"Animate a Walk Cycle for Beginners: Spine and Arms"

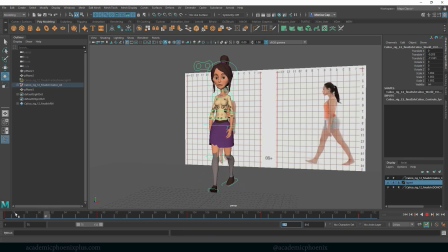(12:24)
Still feel she's a little slow. I want to make sure that she's walking a little faster and makes it a little bit more realistic. So again, I'm going to try again. I'm going to shift, click and drag all the way here.
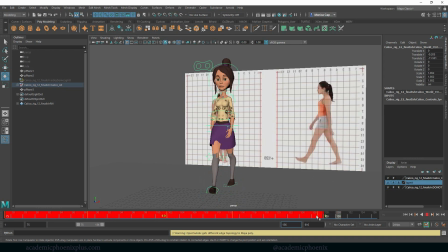(12:37)
Grab that arrow and just crush it. Let's try 110 here. Let's see what that looks like. There you go. So that's actually looking a lot more realistic. So let's change this all the way to 108.
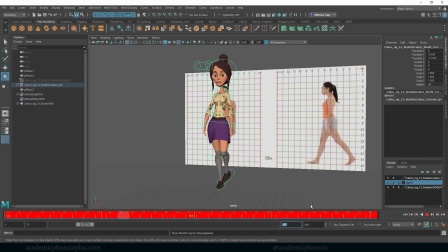(12:57)
There's still a little hiccup there, so I'm going to do 107. And the idea is that she actually will just continue to animate.
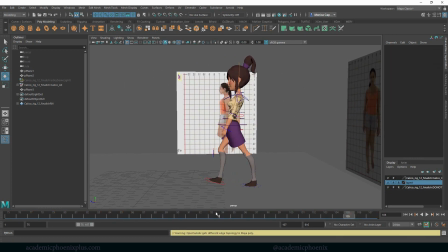(13:09)
So notice that there's a little, you see how it's very jarring from here to here? Because she's leaning forward, and over here she leaned back. Right? So I obviously have some sort of keyframe that's not working, so I'm going to select all of this,
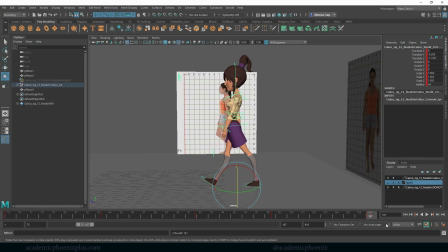(13:23)
middle mouse and drag all the way to the end, and then hit S. Now, something interesting happens here. Notice that when I select 107, that the keyframe's actually somehow in the middle. Well, I need to actually do one thing, which is double click on this frame, on this, which is selects all of them, right click, and then click on snap.
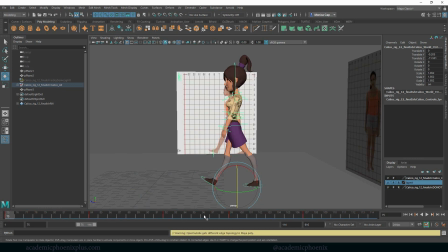(13:41)
And what snap does is that it will take the nearest keyframe. So instead of being at 107.5, it actually will snap it to 107. So now it's nice and even. So now I can actually select all of these, grab 75,
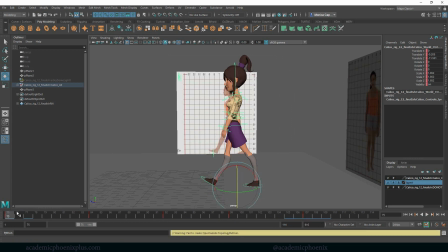(13:56)
middle mouse and drag to 107 and hit S so that my animation starts and ends in the exact same thing. All right, so she's moving forward, she's leaning back. I actually want her to move forward as well, so I'm going to rotate her forward.
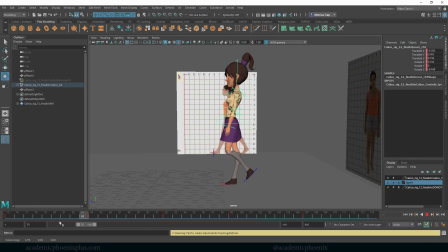(14:16)
And make sure that she's actually cool.
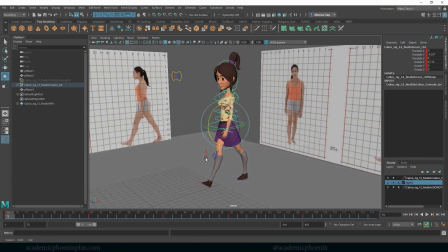(14:21)
All right. So very quickly, we've managed to create some simple animation.
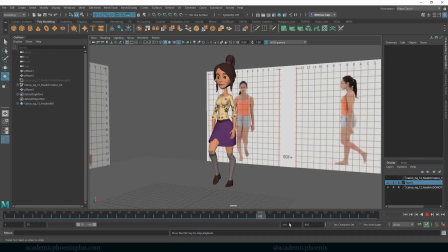(14:28)
I'm gonna press play. Now it's a little bit more, oops, let me see when her animation ends, around 107.
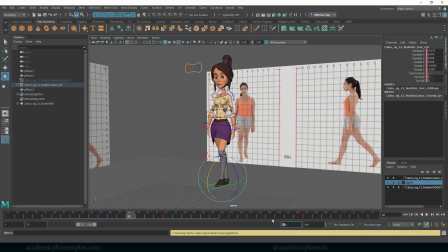(14:38)
Hold on, let me grab this. Yep, so I'm gonna type 107 here so you guys can see the actual cycle.
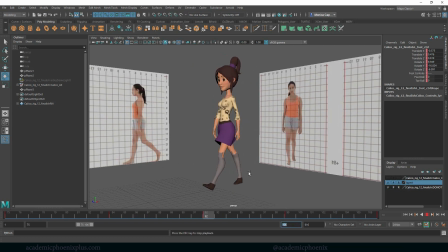(14:52)
And I'm going to go to 106 just so you can really see the walk cycle. There you go. Nice and smooth. So our character's walking.
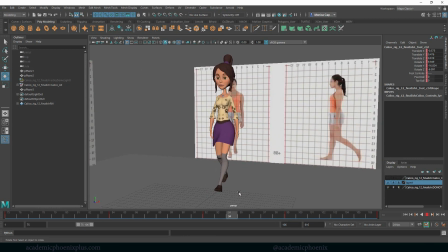(14:58)
It's kind of neat. So there's a couple other things we want to start adding.
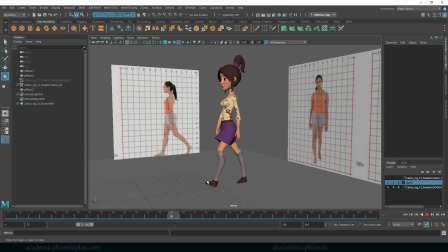(15:05)
We need to make sure that there's weight, because right now she looks like she's floating, and also move her head a little bit as well.
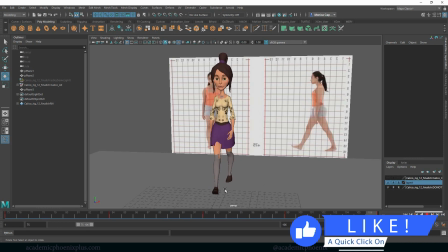(15:11)
But yeah, there's still a little bit more to go, but I hope you're gonna find this helpful and useful.
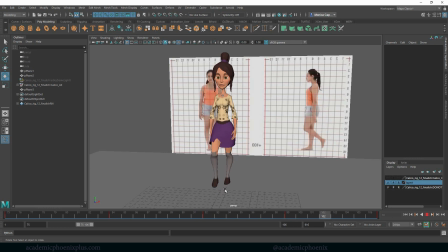(15:16)
Let me know if you guys have any comments by leaving a message below. Don't forget to take a look at academicphoenixplus.com, where you can find free downloads, free resources, free ebooks, and so much more.
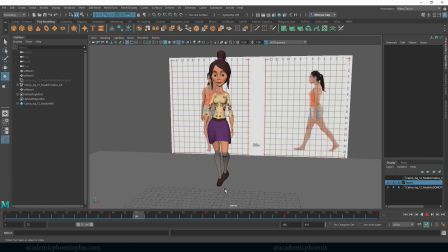(15:28)
I really try to give you guys a lot of resources. So take a look at academicphoenixplus.com. And I will see you next tutorial when we start cleaning up the animation. See you then.